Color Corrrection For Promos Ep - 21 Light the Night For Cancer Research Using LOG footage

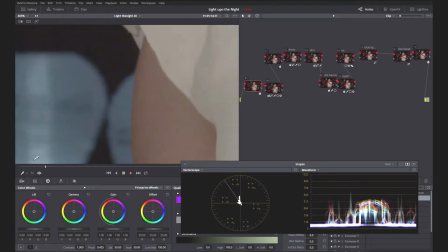You can see there's a lot of noise in that picture. And the reason why there's a lot of noise is because it's a very dark image. In the very first node, I did a denoise. Now, the very best noise reducer I ever used ever, was Neat Video. Neat Video is an amazing plugin. It's a denoiser, and it's also a render hog.
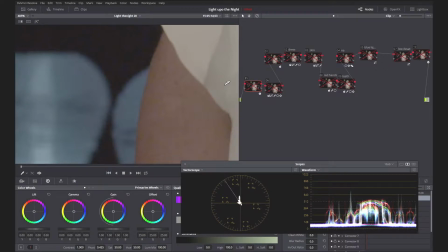Unfortunately, I don't have that, but I do have BCC, so that's the one I used. When I watched tutorials for Neat Video, they recommended doing the denoise node first. So that's what I usually do. I'm going to turn the node on, and it takes a second.
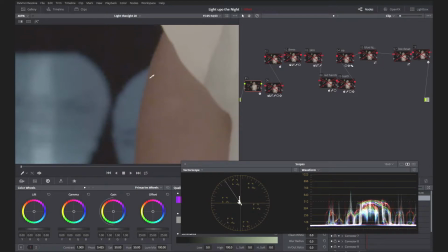And you can see that's with the node on. It plays back very slowly because denoise, no matter who the manufacturer is a real render hog.
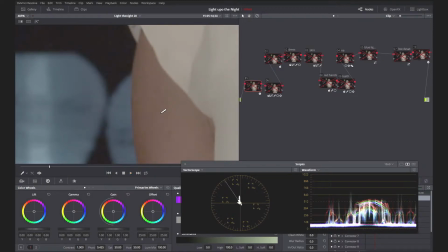I'm going to turn it off, and I'm going to turn it on. That's probably a little bit too much denoise, but I wanted this spot to be kind of smooth and glowy. So if I was doing a television show or a feature film, probably wouldn't use this much denoise,
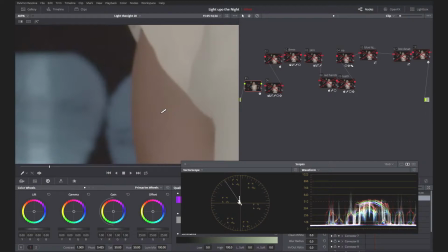but this much denoise and that much smoothing really helped give this spot a nice kind of glow to it.
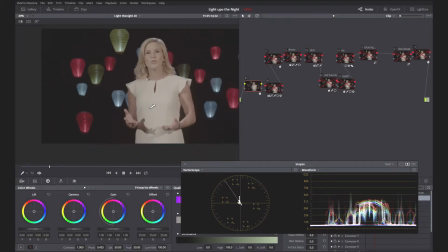So I cranked it up a little bit too high on purpose.
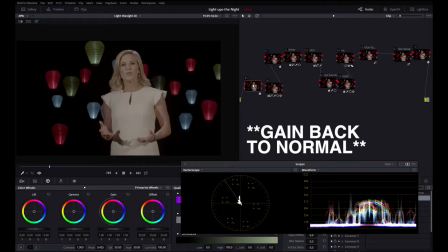I'm going to turn that off for now because holy cow, denoise really, really slows down your system. When I did this job originally, I color corrected the whole shot, then I went back in and added the denoise node.
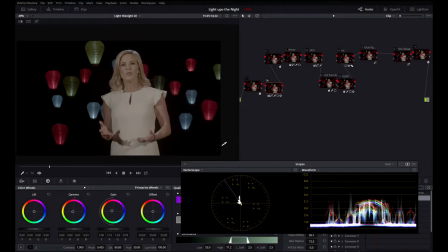So when we were on set, I didn't realize this, even though I'm a colorist and even though I was looking at the video on a monitor with a LUT on it. For the Light the Night Foundation, all of these colored lanterns represent something. The red lanterns are carried by people who are supporting the walk.
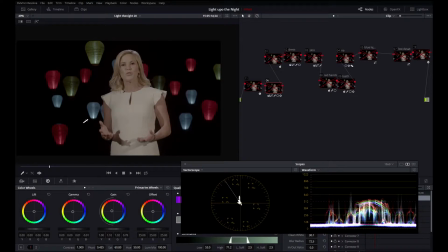The gold or the yellow lanterns represent someone who lost a loved one to cancer. The white lanterns represent people who had cancer and successfully beat it. So the color of these lanterns is crucial, and I didn't realize this until after the shoot was done, even though I was looking at a monitor with a LUT on it.
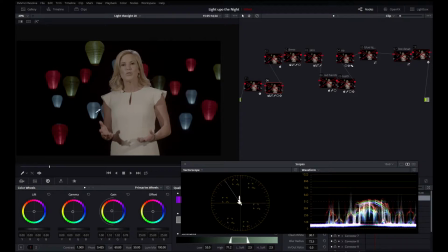These lanterns are all lit by a single LED bulb,
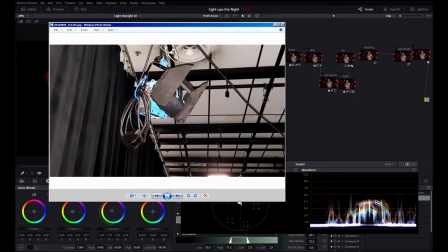and I was using halogen lamps that look like this to light the talent.
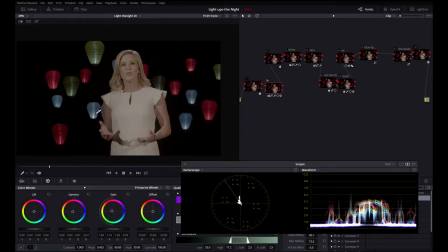So what happened? All of my white turned blue, and all of my yellow turned a little bit orangey. So this was a big problem. In my very first node, I qualified the yellow lanterns.
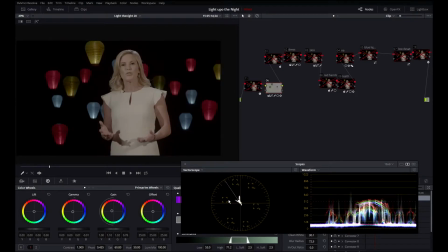You can see here on the scope, I pushed them away from green and over to yellow. Off, on, off, on. My yellow lamps are now yellow.
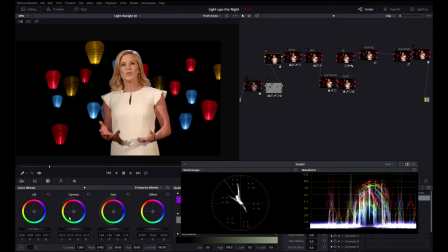In the second node, I brought down my lift, brought down my gamma a little bit, and I really cranked up my gain to get the proper exposure. My lamps are looking pretty good. I've got a nice yellow gold here. I've got nice glowy red, and I have a good exposure on Vanessa.
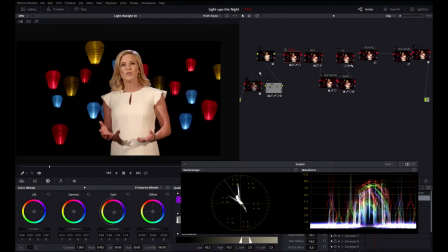I didn't realize this when I was doing it because I am certainly not a director of photography and I am certainly not a lighting director. But our chief engineer, who used to be a lighting director, told me if you're using halogen bulbs on a grid, as I was, and you turn them down to below 70% intensity, they'll turn really,
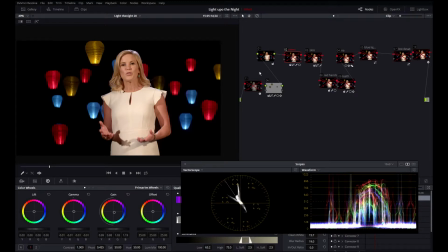really yellow. And I had the two lights in the front of Vanessa turned down to about 45. So she got a little too yellow, and this is a white dress, and the dress wasn't too white.
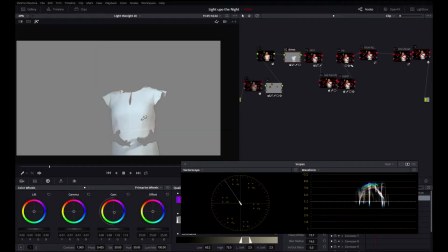So in node 2, I did a key of the dress, and I turned it white.
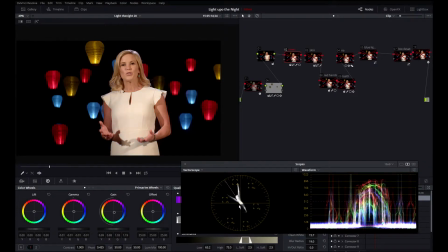Off, on. You can see in the scopes, I pushed it down to a little blue. So if I toggle it off and on, you can see it's poking down here to the cyan and to the blue, but that's okay. I felt it looked better a little cool than yellow, and you can see on the scopes here, that's with it off.
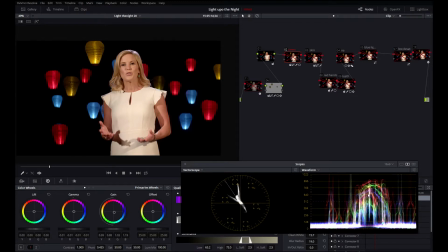Very red, very yellow. Hardly any blue in it. I'm going to turn it back on. And I pushed it a little bit to the blue. It looked a little weird, white, like this. So I just put it a little to the blue. Off, on. So in node 3, I qualified her skin and I did a few things.
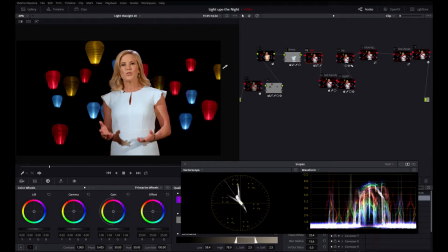Her skin was very yellow because of the yellow lights, like I said. So I pushed it up a bit to red. And the light was a little harsh on her face, I felt. I could only do so much with ceiling grid lights. So I turned down the mid-tone detail to soften up her skin a little bit.
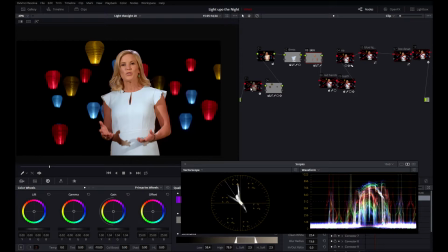The mid-tone detail softening combined with the denoise grain really gave her skin a nice glow,
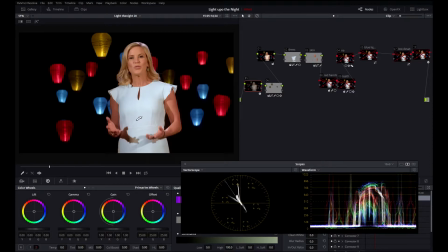which I felt matched the nice soft glow of the globes behind her. I'm going to turn this denoise node off because it takes forever to render the frame when it's on. In node 8, I felt her hands got a little too reddish. They're a little too red and pinky there.
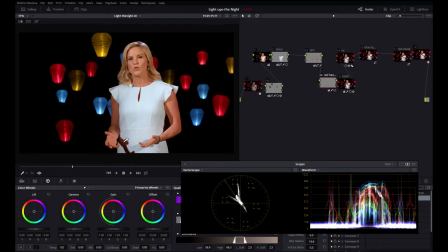See, on, off, on, off. You can see on the scope right here, the vector scope, that's with it off. Her hands are pointing a little bit to the red. Let me blow it up here. That's where her hands are right there, and that's with it on.
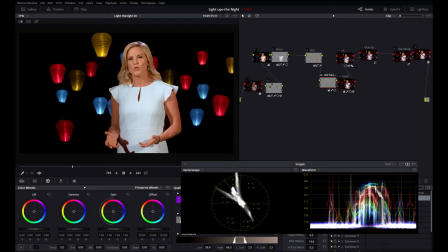I just took some of the red cast off of her hands. Don't know how that got there.
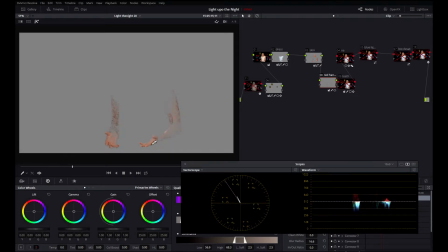Again, I'm not a lighting director, but I just qualified her hands like that and pushed it a little bit back from red.
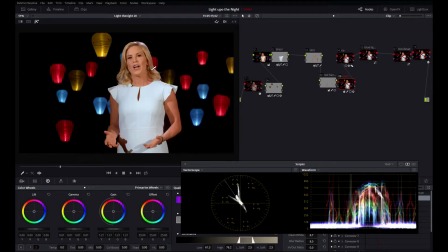So in this node, again, because I didn't really know what I was doing with the lights, her teeth got a bit yellow.
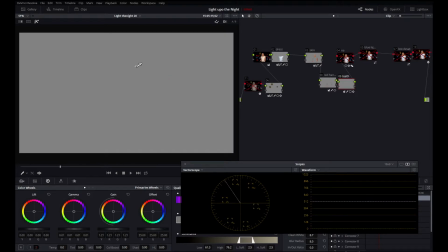All I did was did a Luma key on her teeth and took some of the yellow out.
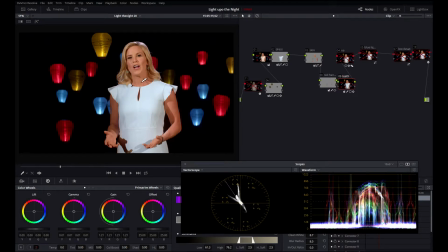So that's off. Little too yellow, little weird looking. That's on. Those teeth are my bad. I should have seen that was a little too yellow. This node I didn't end up using. I just left it in there. I tried a few things, didn't work, but I never deleted it. For this node, again, these lanterns should be white.
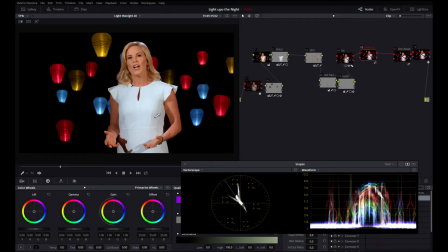White designates survivors. And all I can say is thank God she wore a white dress because it made keying this a lot easier.
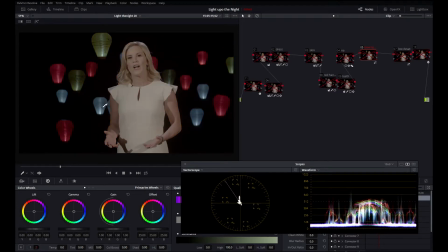If I turn everything off, those lamps looked a little bit blue.
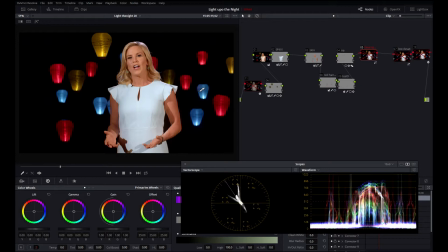So these lamps should have been white. Because they're LED bulbs and I was white balanced for halogen bulbs, anything LED lit turned blue. So these lamps are the only blue thing in the picture. Now, her dress was a titch blue that I made back here. I had two choices to fix this. First choice was pull a qualifier. Now, when you do keys in Resolve or any software, sometimes you can get noise, sometimes you can get all kinds of things happening in that key that you don't want. I will often try this first if it's something this extreme, which it is. This is hue versus saturation. What's happening here? Anything blue in that picture is going to be desaturated. So if I turn this node on, we can see all of those blue lights have been desaturated. Now it works the other way too. I can crank it way up and everything blue in that picture gets really saturated. But we wanted it the other way around, so I bring it down here. Now that's taking some of the blue out of her dress, but that's fine. What I really needed was the blue out of these lights. And like I said, when there's an extreme color happening and I have to get rid of it, I will often come in and do hue versus sat.
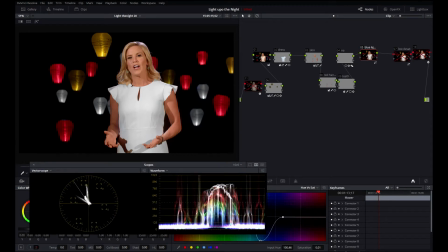If you look at the scopes, there's her dress. The dress is now pretty much white. So if I turn that node off, you can see there's some blue coloring in her dress, a little bit of green in there. I'm going to turn the node back on. Her dress turns to white, and I'm pretty much fine with that.
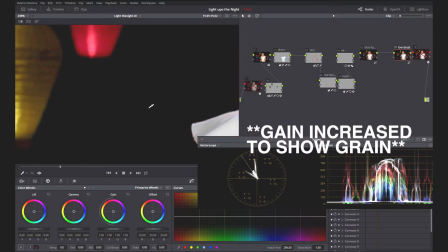It was a white dress to begin with. Now this one might be a little tough to see on YouTube, but I've seen this technique used on a lot of tutorials.
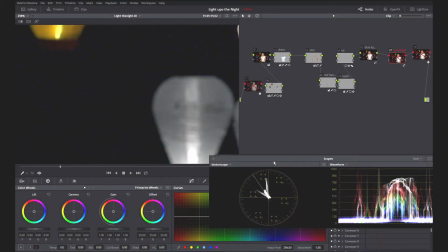We've got a lot of low in this picture, a lot of low end, a lot of blacks.
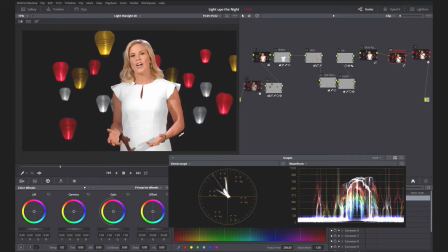And the reason why there's a lot of black in this picture is because when I photographed it, I stopped down a little bit and I wanted it to be black. I wanted the blacks to be really crunchy, really just on the bottom blacks. And when you do that, you will get a lot of noise in your picture.
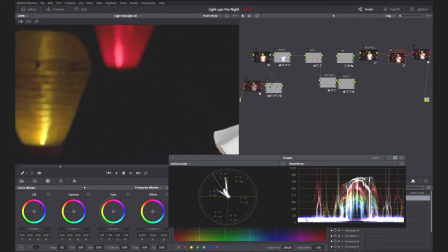And if you look at the scopes, there's a lot of blue noise in those blacks.
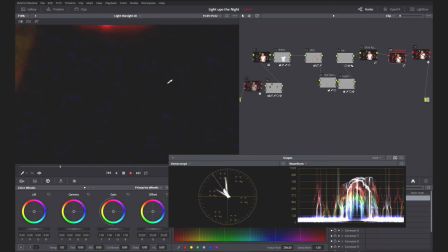You can see the blues cropping up. And you can see if you really blow it up, and I'm going to play it, there's a lot of blue noise in there on the low end.
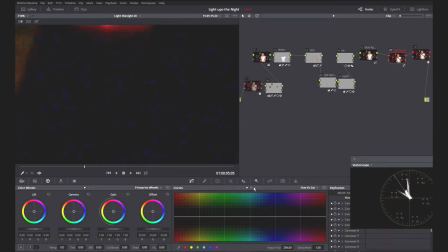A quick way to fix that is like this. I'm going to do luma versus saturation. What does this graph mean? This is black, this is white. So any saturation on the low end is now going to get crushed.
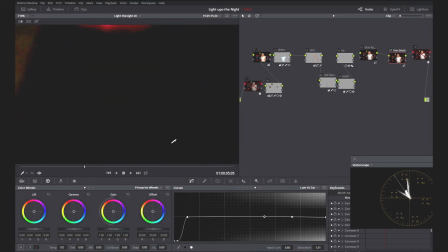So I'm going to turn the node on and we'll take a look. A lot of that noise is now gone. Off, on. Off, on.